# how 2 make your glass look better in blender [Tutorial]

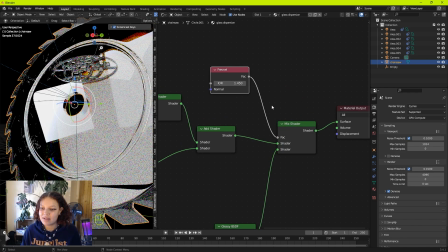665s
It basically determines basically determines
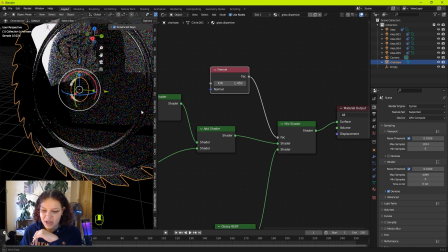670s
The angle that an object is being viewed up and calculates the dispersion based on the viewing angle i also wanted to
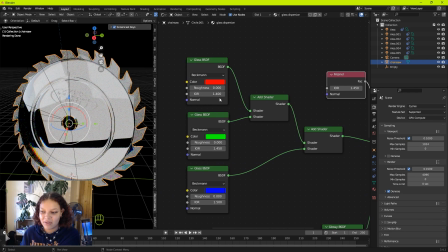677s
touch on the fact that these channels you can change them to absolutely whatever color that you want you guys know at this point i am obsessed with
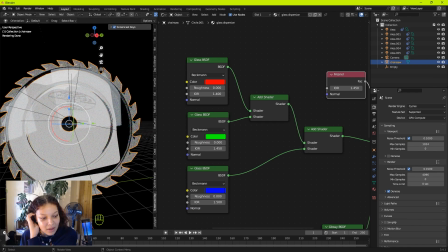685s
green i need to actually stop it's kind of getting a bit weird i'm going to change these values so that my green channel is um is stronger than my other channels it's
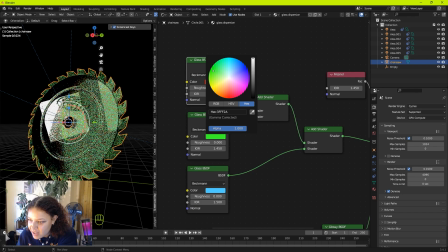697s
mainly this green that i'm focused on getting right but when making small adjustments like these shout out to the nvidia studio
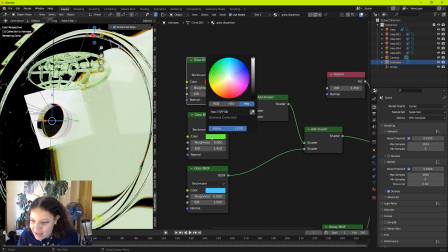705s
drivers they make it so much easier to see the effects of small changes in viewport
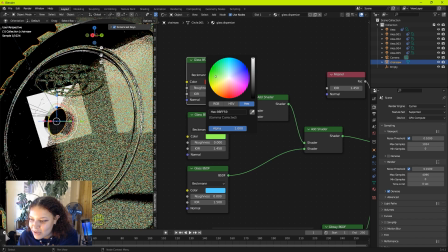711s
the dedicated optic x denoising cores are at it again it's
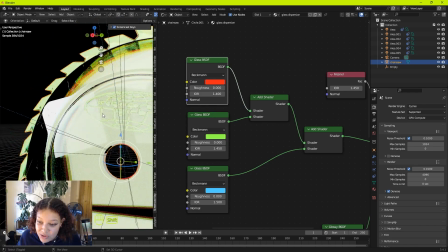717s
filling in the gaps between calculated rays to produce a pretty much clean image in near
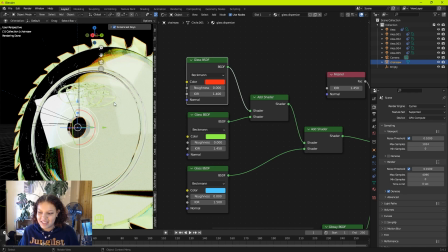722s
real time which is ridiculous this just wasn't it just wasn't possible
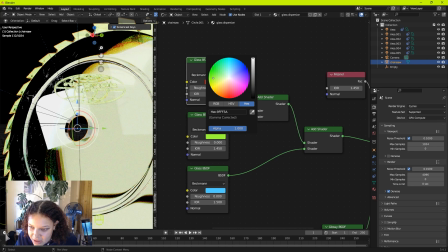727s
up until recent years so i just feel so blessed that my silly little brain trying find the perfect shade of green for this it's so easy to do
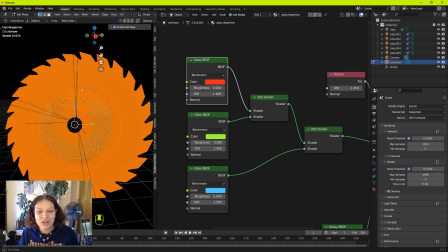736s
this let alone look at my geometry there's millions of polygons in this shape and i'm just able to navigate it without a hitch so it's
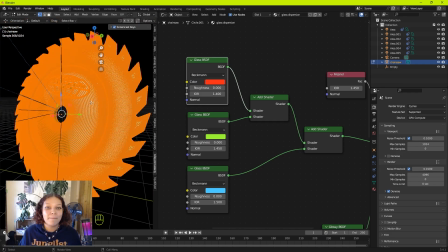744s
both a hardware and a software marvel anyway i
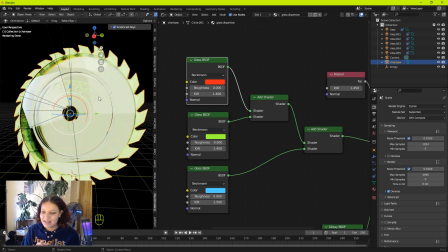750s
think i'm liking this green but like i said the lighting is just not giving a lot so
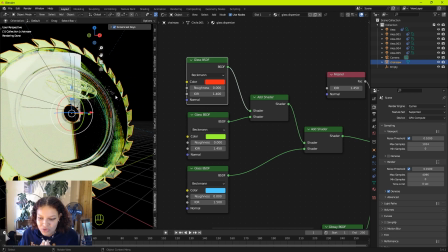754s
if we want to amplify and really get the best out of our materials and textures lighting is so so important let me show you if you're struggling
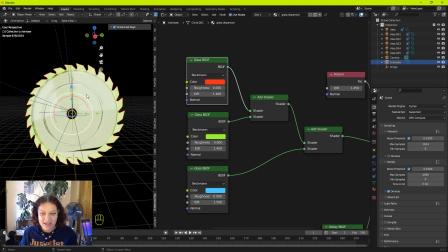765s
with lighting the easiest way to kind of like get it to look better i
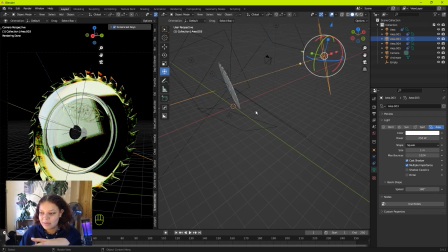772s
wasn't recording any of how i set up the lights up to this point so i'm going to reverse engineer what i've done
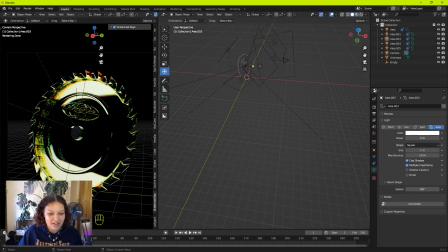779s
um but yeah i think what i started off by saying was we want to turn all
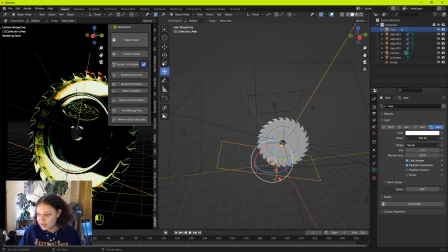786s
our lights off to zero so i had all my lights off
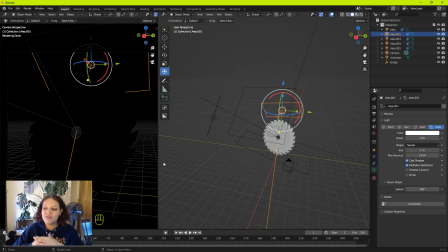792s
and this is what I mean about additive lighting you solve the practice of starting from zero and adding slowly and those additions are the effects that you observe instead of you know reductive sort of like taking things away after you have
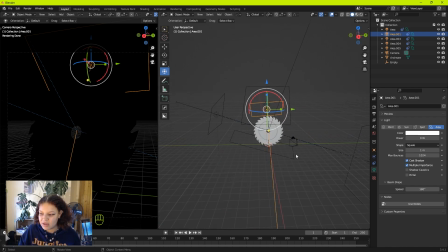806s
no idea of what light is like what so taking this scene for example we've got absolutely no lights and I started by adding a
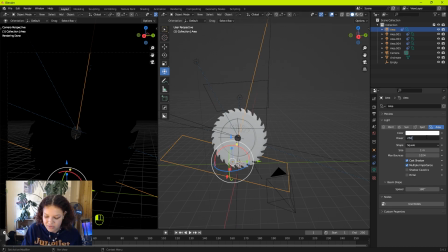815s
base light so I started with like 250 strength and i was like oh that
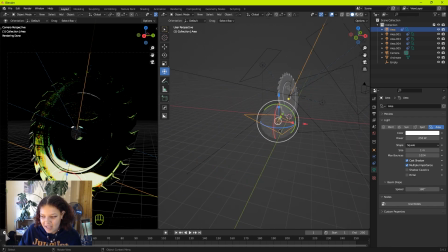820s
looks good but i think initially the light was like down here so i've just been playing around with like the reflections to get the perfect sort of artifacting
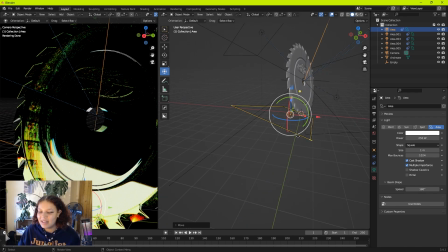830s
along the side please remember lighting is totally subjective there is no right no wrong there are rules doesn't necessarily mean you have to follow them
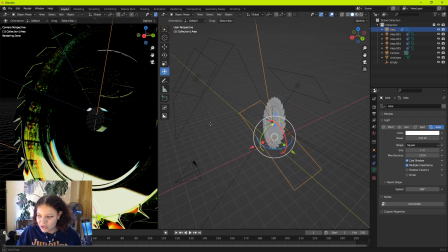840s
so just do what looks good for you and take it slowly so i've been
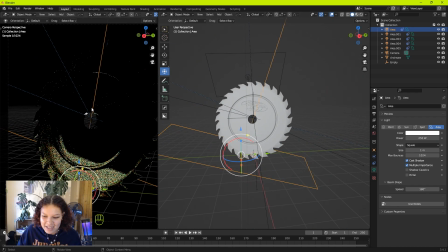845s
i've been messing around with this light for like the past 10 minutes finding the exact perfect place that i think it looks brilliant in and i've settled
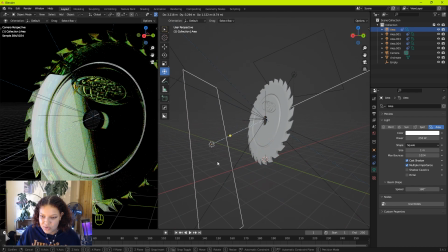853s
on it right here because when it was too frontal i get this gray kind of like reflection which i'm not too big of a fan of
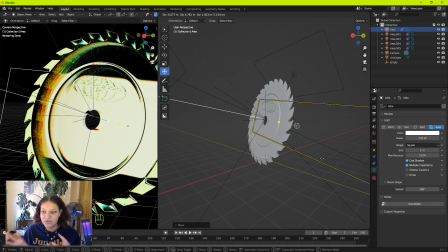861s
and when it's behind i get this really nice sort of like you know diffusion through the glass so i settled on down here because i got loads
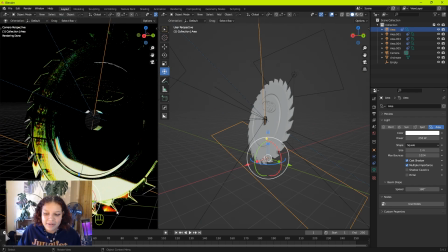870s
of artifacts i got this nice amber sort of you know the way i'm gonna say artifacts a million times because it is my favorite words but yeah i've got some amber artifacts down here and it looks really good so once you're settled on your first light then you just build and build
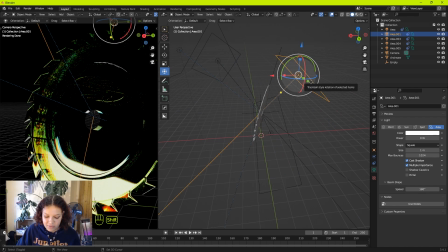886s
and build from there and sometimes less is less is more i think before i had another light back here which was like turned up to like 250
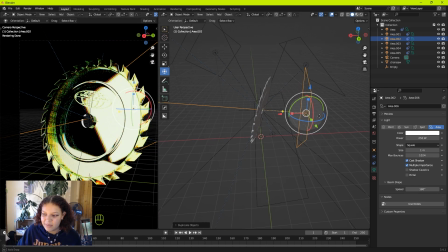895s
and it just blew out the entire shape i wasn't feeling it so i said you know what boom goodbye it's gone let's start again
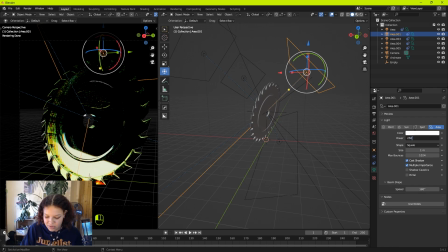902s
let's maybe bring up a backlight up here I'm gonna bring it up to like 250 and actually this light I kind of want to do a bit brighter so